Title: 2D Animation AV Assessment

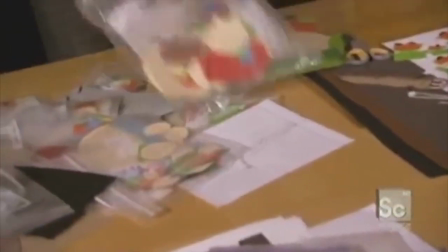Using cutouts was also less time consuming than drawing each frame by hand.
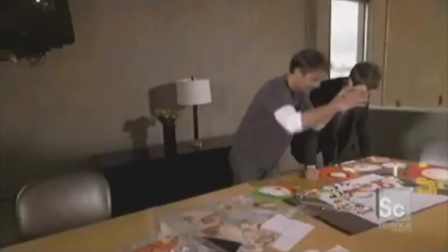However, it still took a crew of 8 people 3 months to shoot a 22-minute pilot episode.
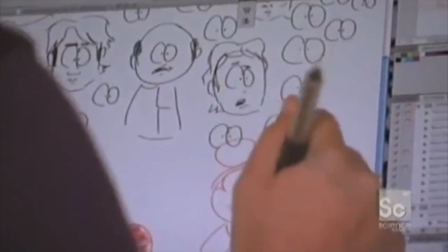This meant that digital techniques had to be introduced to keep up with the demand of around 15 episodes a year.
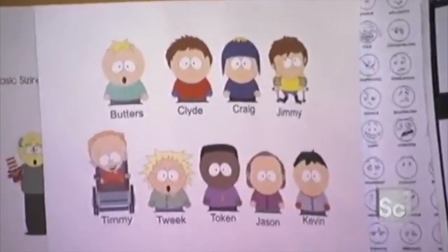The use of computer software meant that one 22-minute episode could take only 4 or 5 days to produce.
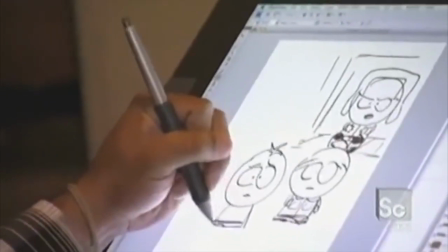Within this time, character dialogue is recorded and then the animation is created to fit with this.
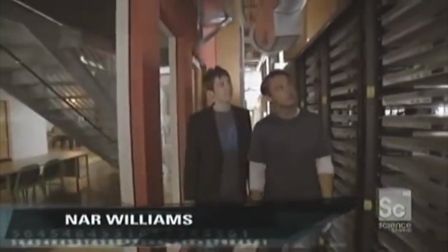The rendering program Maya uses around 340 processors to piece together a final shot.
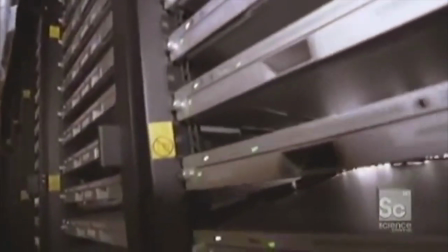Although the final look of the shot is very simplistic, advanced software is needed to emulate this using computers.
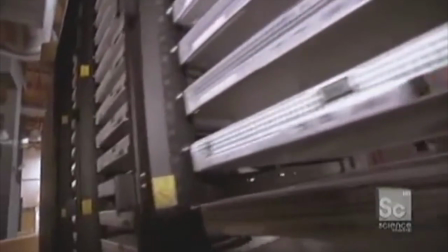Maya also allows the animator to manipulate images like they would with cutouts, but with greater ease.
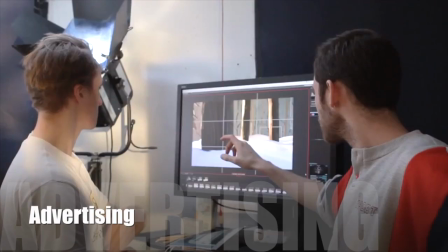Using animation in advertising has a number of advantages. You can create a unique, recognizable mascot for your product or company.
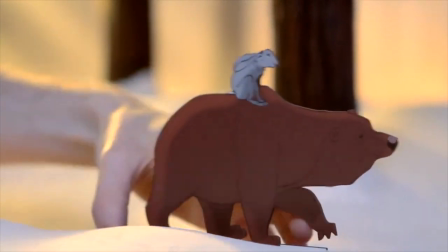Characters can last longer than real people as they don't age.
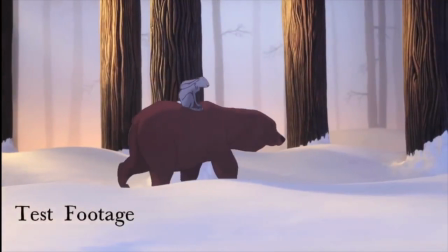There is an unlimited amount of possibilities to what you can create, and there is also a much lower production cost compared to using live action.
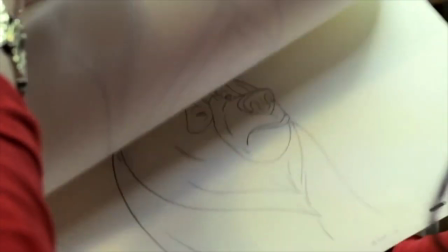The John Lewis 2013 Christmas advert, The Bear and the Hare, uses stop motion of 2D cutouts within a 3D model environment.
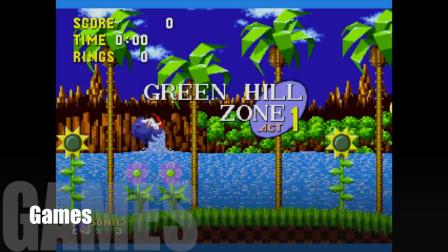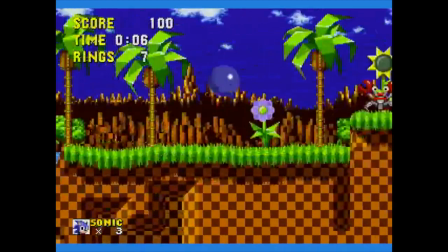Animation is essential in video games as it gives life to the characters and world within the game.
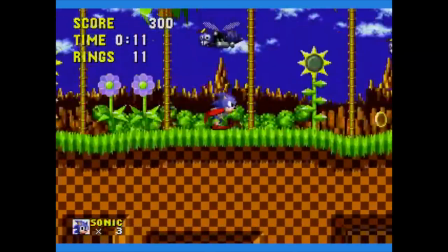Although 2D animation is still used in games today, it was the only option on earlier systems.
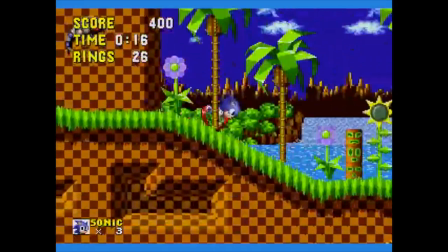As characters didn't need to talk in early games, not as many intricate animations were needed.
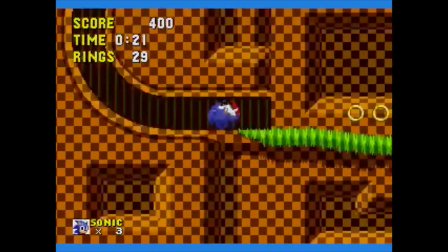Also, most games were aimed at children, so animation with bright colours was very appealing.
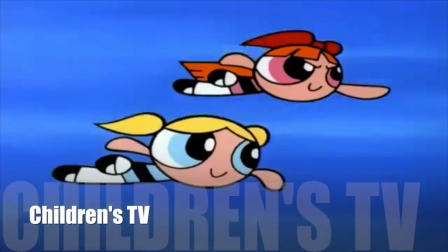Animation is a very popular choice for children's TV as it enables the creators to create anything they can imagine.
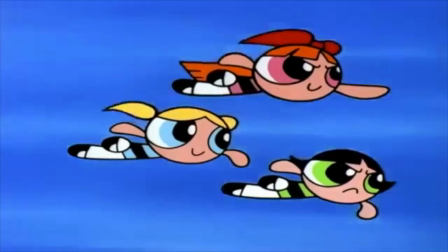It also allows for bright block colours which appeal to children.
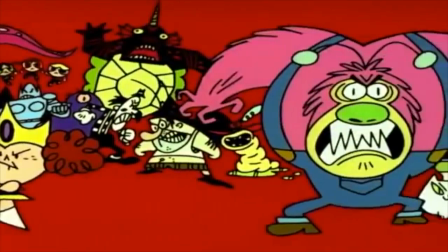The style of the cartoon could be simplistic like South Park using paper cutouts, or could be created digitally for a more polished look like Adventure Time.
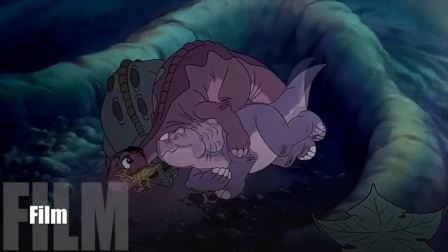Animation in film allows the creators to convey surreal situations to the audience.
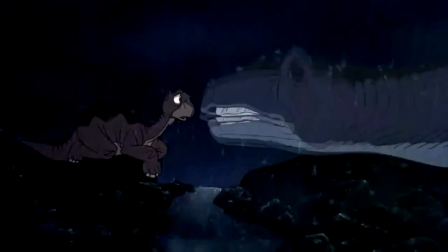Much like with TV, animated films are mainly aimed at children, so the use of bright colours and smooth edges is very appealing.
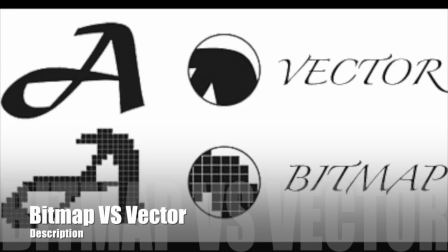Nowadays, most animation is created using computer software. There are two types of images used.
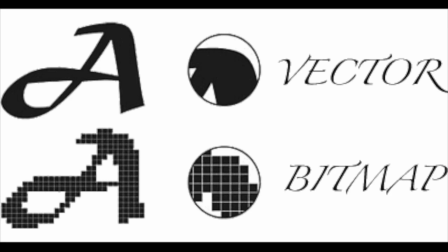Bitmap images are made up of a grid of pixels. The clarity of the image depends on how small and how close together these pixels are. If the image is enlarged, the pixels will become more visible. Adobe Photoshop creates bitmap images, and photographs are general bitmap images as well.
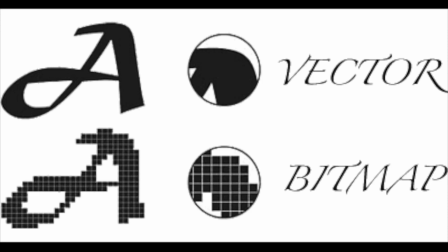Vector images are mathematical equations which form shapes by creating a series of points connected with straight lines or curves. These images can be enlarged or reduced without affecting the quality of the image. Vector images also take up less disk space. Adobe Illustrator creates vector graphics files.
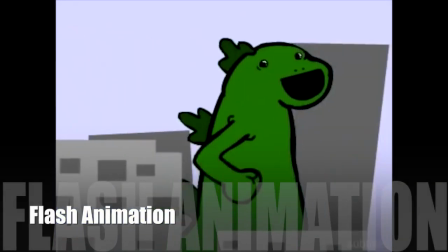Flash animation is an animated film created using Adobe Flash or a similar animation software.
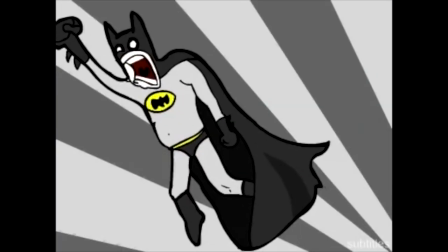The file is often distributed in the SWF format.
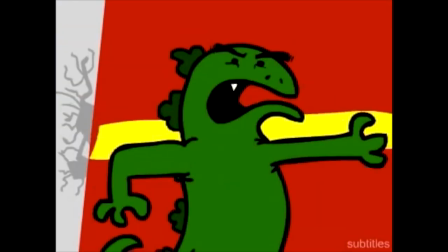Flash is a popular way of creating animations to be posted online due to being easily accessible and relatively easy to use.
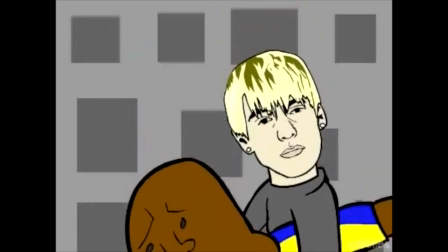Most Flash films use vector images, so they usually have very clean graphics.
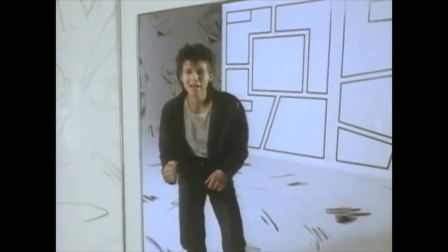Thank you for watching this video on the history of 2D animation.
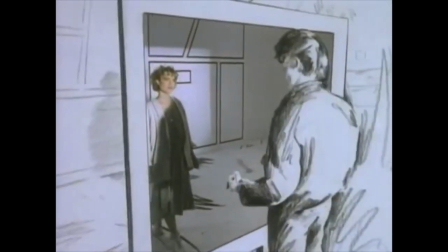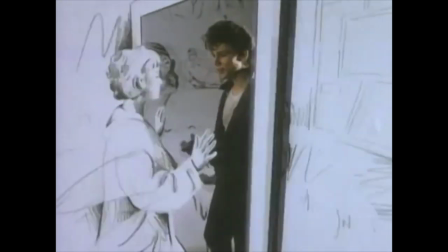There you guys, I'm going home.